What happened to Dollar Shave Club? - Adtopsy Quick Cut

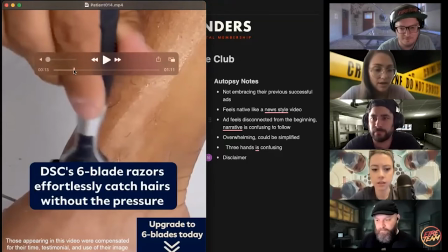When brands get to a certain size and there's legal involved and whatever, to me, I almost never think a disclaimer belongs anywhere.
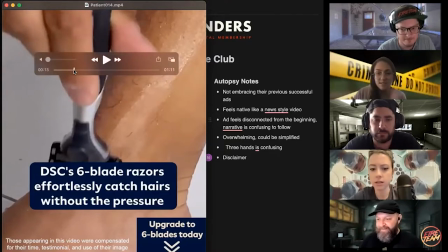Social content. But I'd like to have a conversation about this. Where does it belong? Do we need it? What do you guys think? We need to do a separate video on this. We need a lawyer to comment on this. But my understanding is that I think if you were posting,
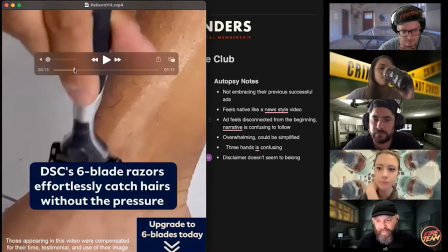if a influencer were posting this on their own page, that that kind of disclaimer is kind of necessary and valuable. But I don't legally know for sure if a brand is posting this, if it needs to be added or not.
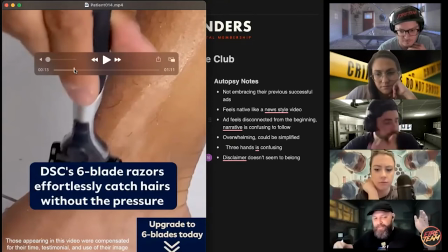I think there's plenty of people legally that would say it does but like why do UGC style ads suddenly need to have this why aren't they what like why what's the difference between a paid actor shooting on a phone right and a paid actor being shot in a you know five hundred thousand
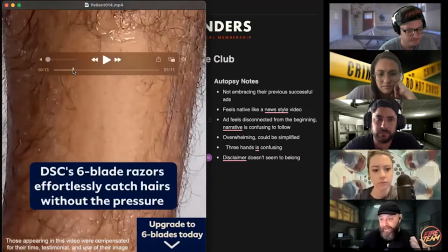dollar studio shoot if it's an actor it's an actor uh you know I'm not I'm not a lawyer I'm the son of a lawyer but uh like this is what
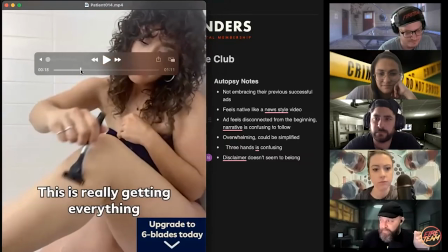confuses me and i've seen like uh social savannah uh has
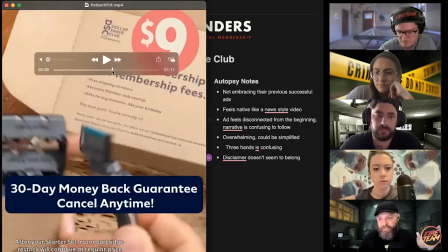tweeted about this months ago that she started doing it i think mostly
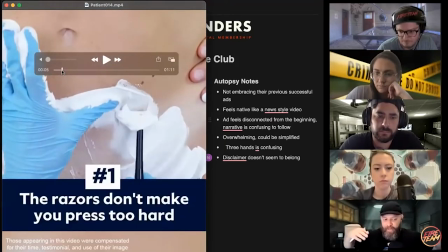because she saw brands like lumen and other brands doing it as well and i think lumen saw um either dollar shave club or
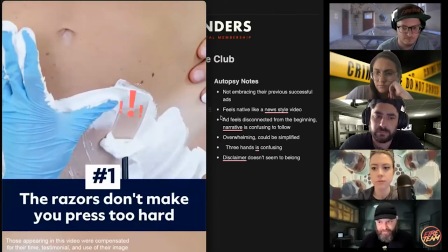dr squash doing it i feel like i've seen this happening less in recent months i feel like i haven't been seeing these disclaimers but i will tell you that it
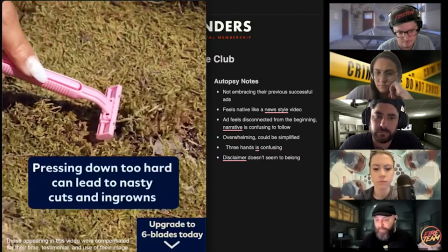definitely uh doesn't help performance having the disclaimers in
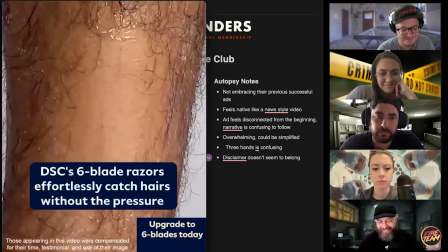there um people it quickly adds to the fact that like oh you're definitely looking at an ad
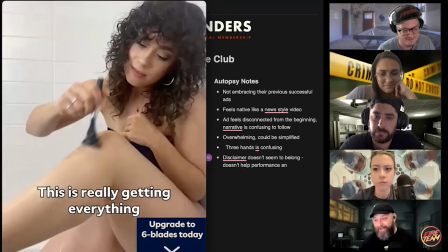um subconsciously so that's my big spiel about it i could do a
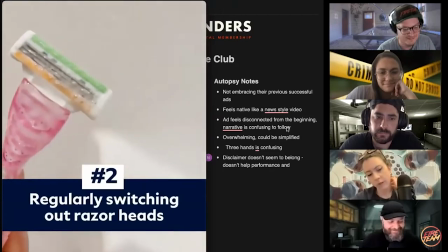full 30 minute chat about that if you want also i think it's like the
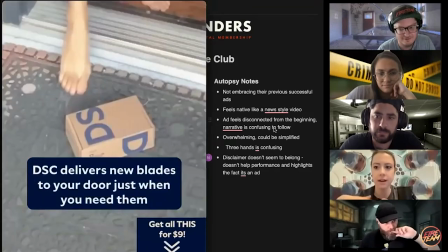ad itself it feels like we spliced together a bunch of other ads to put this one together because of all the different ctas all
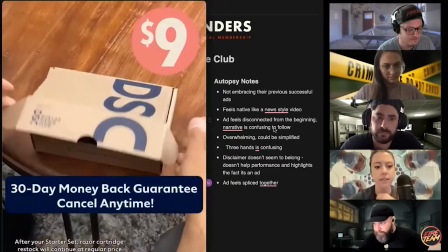the different like textiles like the difference of the blocking text versus like the outlined text but look at how many pieces of text,
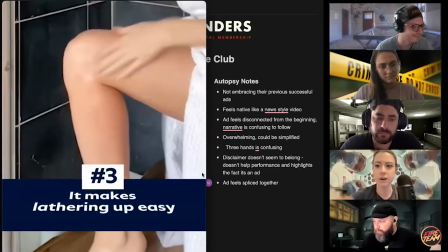like if I sat down and I wrote it down,
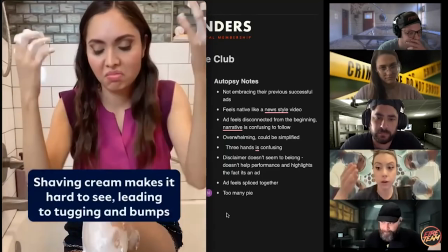like between the disclaimer, the bunch of different CTAs, the pop-ups, there's also audio happening at multiple times when I need to process that.
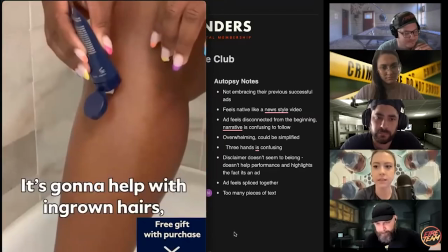And then there was like, we just saw like a random bit of text at the bottom about like something about combining your set together.
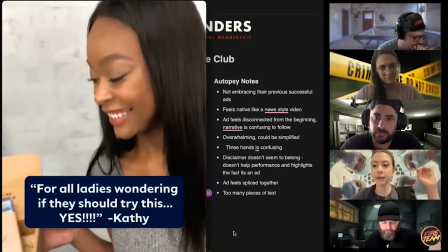I'm literally like, as someone who comfortably announces that I have ADHD, this, this breaks my brain.
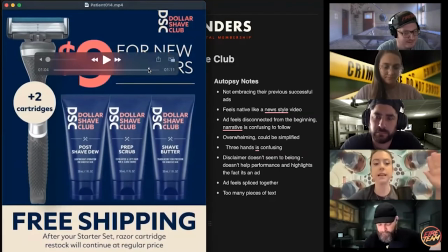Like it's too much for me, I'm overwhelmed and it feels like because you're front loading you with so much information,
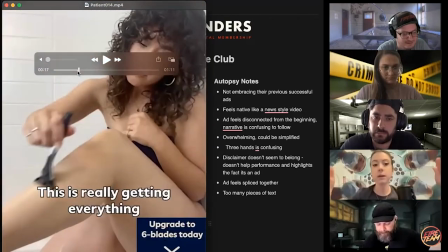I have subconsciously decided like something about this product is going to be inherently complicated when I receive it.
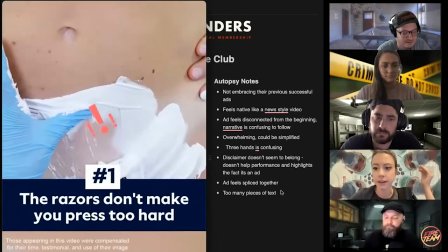And I don't want complicated things because my life is complicated enough. So I'm probably going to pass. Yeah.
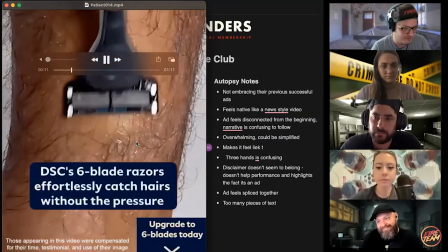People don't buy when they're stressed. You know, that's been, that's been studied and proven over and over again.
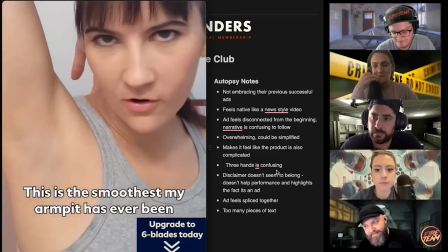I could argue the opposite for one second, what Alexa said of that. If you have ADD, or ADHD, whatever,
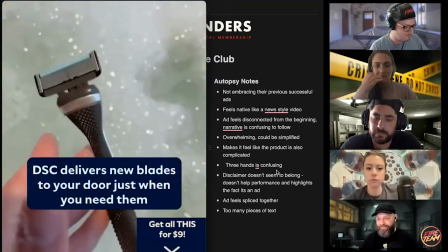like it's or anyone it's very possible that like because they're throwing so much stuff at you, you might only just be catching bits and pieces.
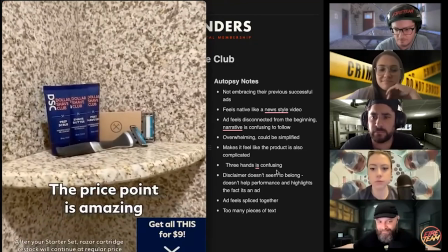And if each one of those bits and pieces catches you and that matter, like some of them matter and you miss some of them, like that's okay.
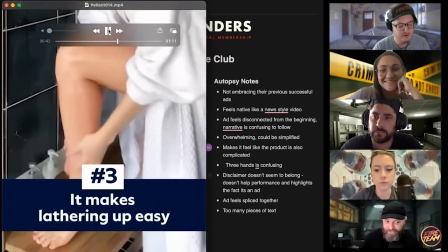Maybe, maybe I'm not really for this. I'm not saying it's good. You're in a, you're in a heightened state of uncomfortableness.
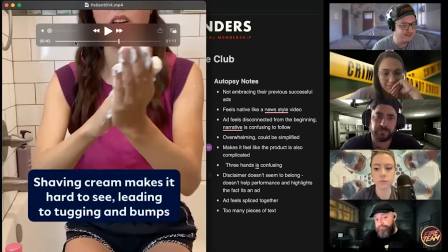You're not going to sit through,
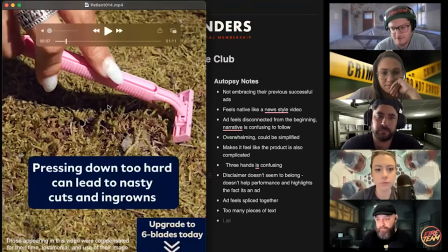you're going to, you're going be pieced out here you know i think you can get a lot in if you if people are
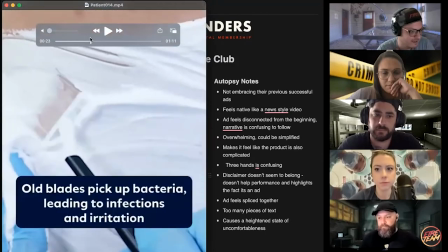in a in a more comfortable state um but yeah i generally
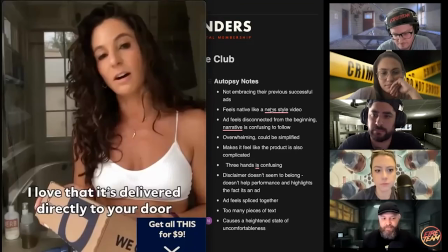agree i'm just saying it's very possible that there is something working there
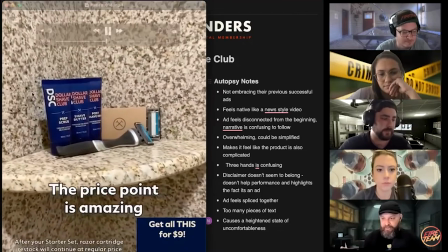in a weird subconscious psychological way that we're not even like catching which is always
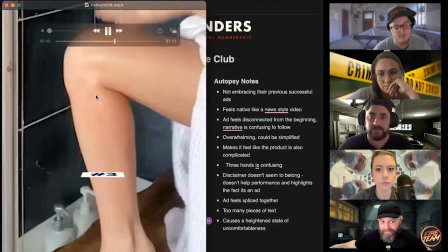the case with with this kind of advertising there's something we're missing You know,
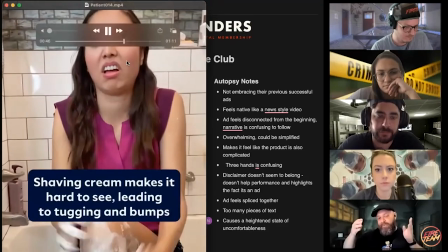we expect this. We know this, but we also might be missing some other concept.
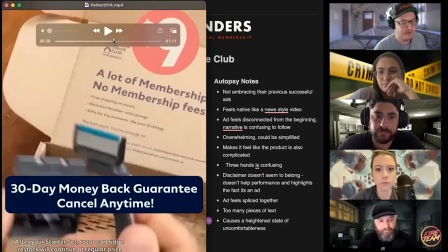Who knows? Very sloppy ad in general. Even the audio in some of the VO was not synced up.